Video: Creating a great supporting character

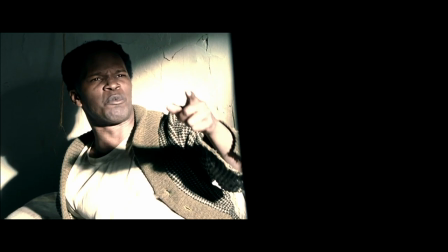4:09 I know, Lord, where the king is going back to his throne, from the root to the fruit. Them rhymes is old, Gondina.
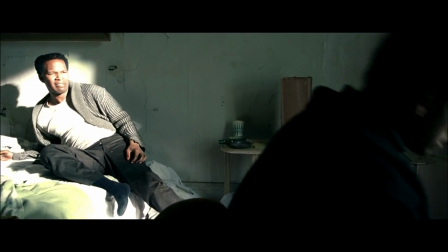4:14 You need to get some new ones. Where God had a plan, now God doesn't care. God don't care about you, don't care about me.
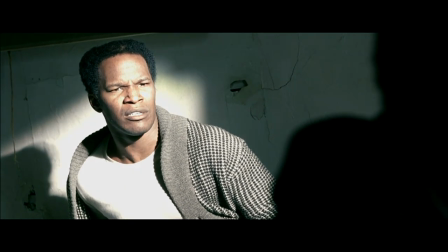4:22 In all of everything, we don't mean nothing. He don't know us.
He's fallen as low as he can go.
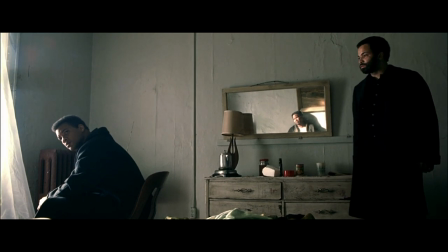4:28 I sold your belt. I sold your belt to a barber for $500 on Lenox Avenue. that's how low I did, I can't help it, I got a crazy mind.
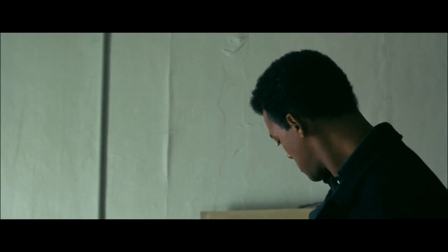4:37 A lesser director would have shot all of this scene handheld,
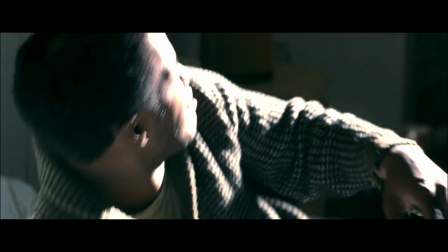4:41 but Mann shoots most of it on a tripod, and saves the handheld for this angle on Bundini.
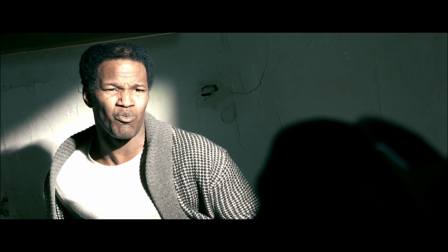4:47 Free ain't easy, free is real, and realness is a motherfucker.
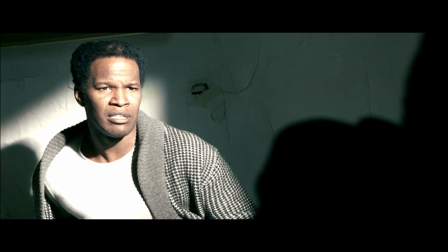4:51 Because the nervous jitter of the handheld camera reflects Bundini's state of mind, especially in contrast to the stable tripod mounted reverse on Ali.
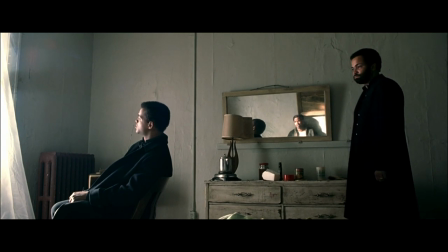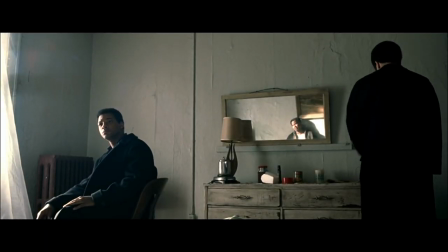5:09 Bondini's pathetic state is also evoked by man's use of a mirror to frame Bondini as a small
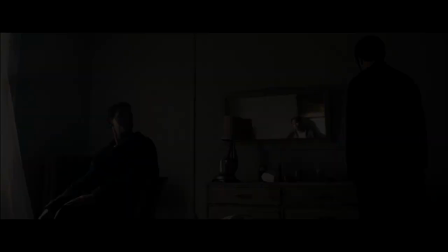5:15 figure next to Ali and Bingham and allows us to see action and reaction in the same shot
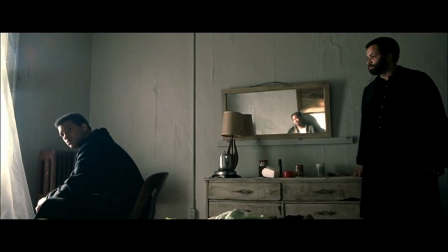5:22 I sold the belt to a bubble for $500 on Lennox Avenue that's how low I did, I can't help it,
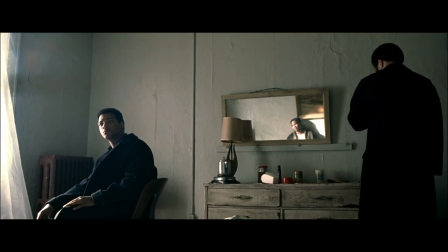5:27 I got a crazy mind The scene ends as Bondini again makes a pitch to Ali.
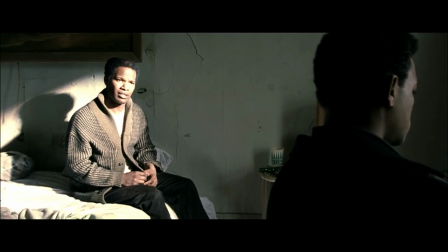5:32 Take me back.
This time he's not successful.
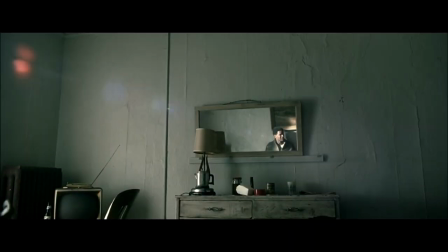5:42 We leave him a broken man, literally small, reflected in a mirror, in the top right of the frame.
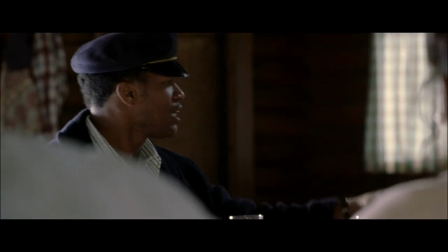5:52 In the final scene dedicated to Bondini, he makes his comeback.
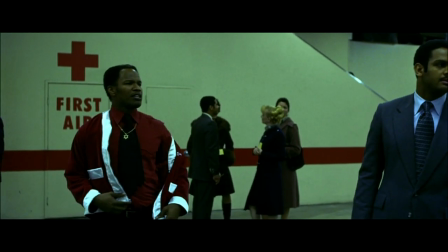5:57 As Ali is sparring, through his gloves, he notices a small figure appear.
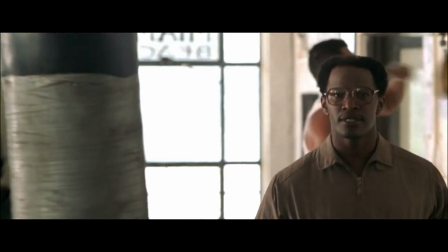6:05 The figure jumps closer and approaches. This time right to left.
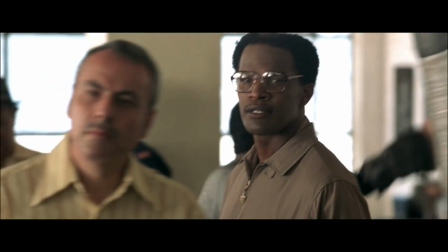6:11 The camera is back to a more stable tripod mount.
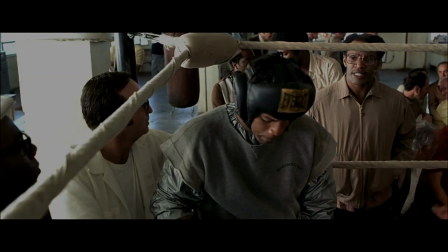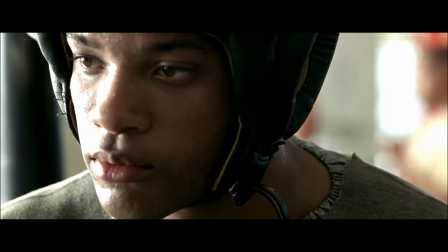6:20 Unlike in the first scene, Mann cuts in for close-ups on both Ali and Bundini.
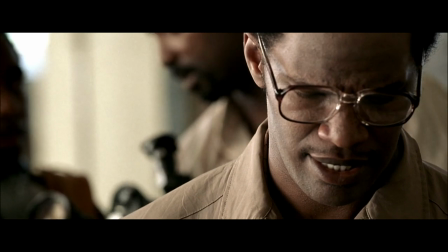6:25 It's more personal now. The decision whether to take Bundini back after his betrayals holds more weight than the decision to take him on in the first place did.
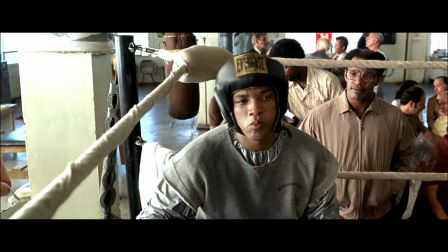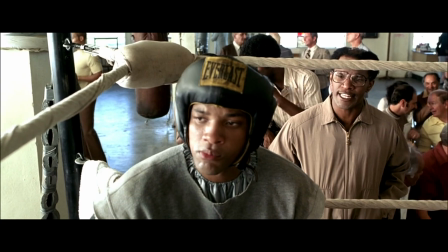6:39 This is God's act.
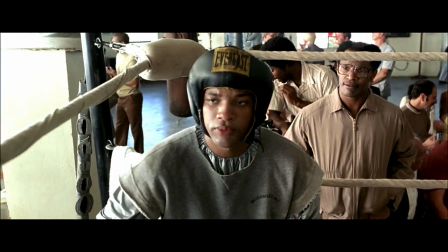6:41 As Bundini stands behind Ali's back begging, Man puts the camera right in Ali's face, with the shallowest depth of field. Giving us nothing to look at, but Ali's face as he makes his decision. And when he does, the clever simplicity of the writing does the rest.
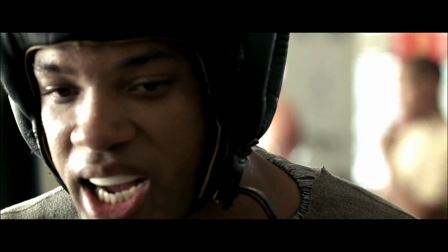6:57 Your hands can't hit what your eyes can't see.
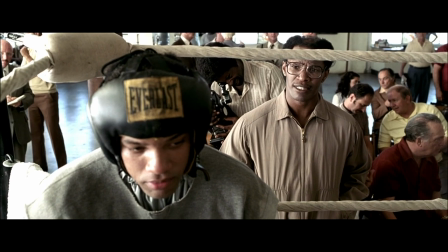7:04 Don't knock a butterfly, sting like a bee. Bumble, young man, Bumble.
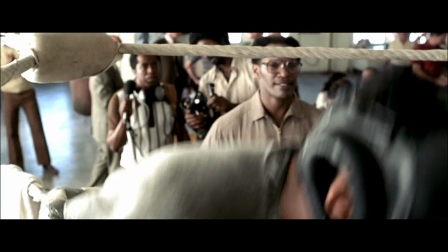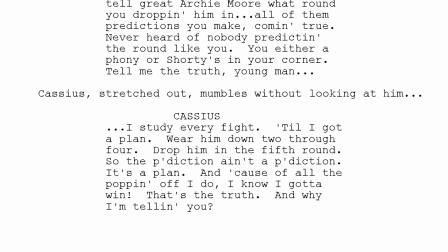7:18 Man and his team took the great script and great acting and used the tools of the medium, handheld contrasted against the steady camera,
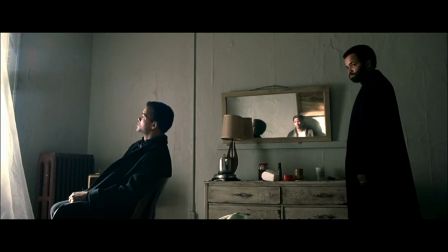7:27 slow motion and focus, staging and blocking, set design and tight close-ups and shallow focus,
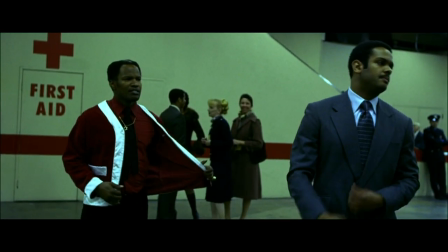7:34 and used them to give this supporting character and these moments impact. act.
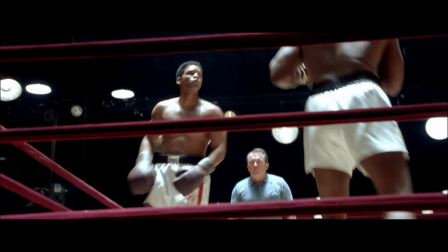7:40 This is exceptional filmmaking, and I hope Ali gains the respect it deserves. Because I can't say I have much of an opinion on any of these characters.
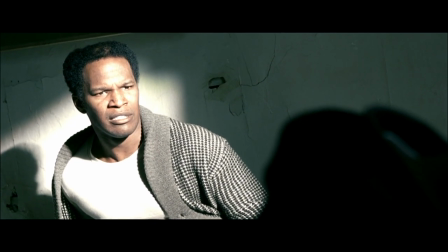7:49 They were just there. But after watching Ali, in not much more than 5 minutes of screen time,
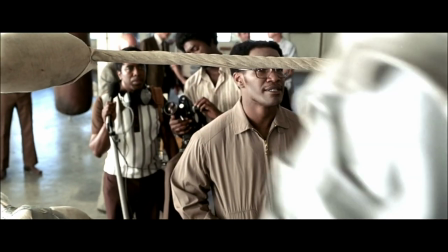7:55 I feel like I've I've met Drew Bondini-Brown and he's told me his story.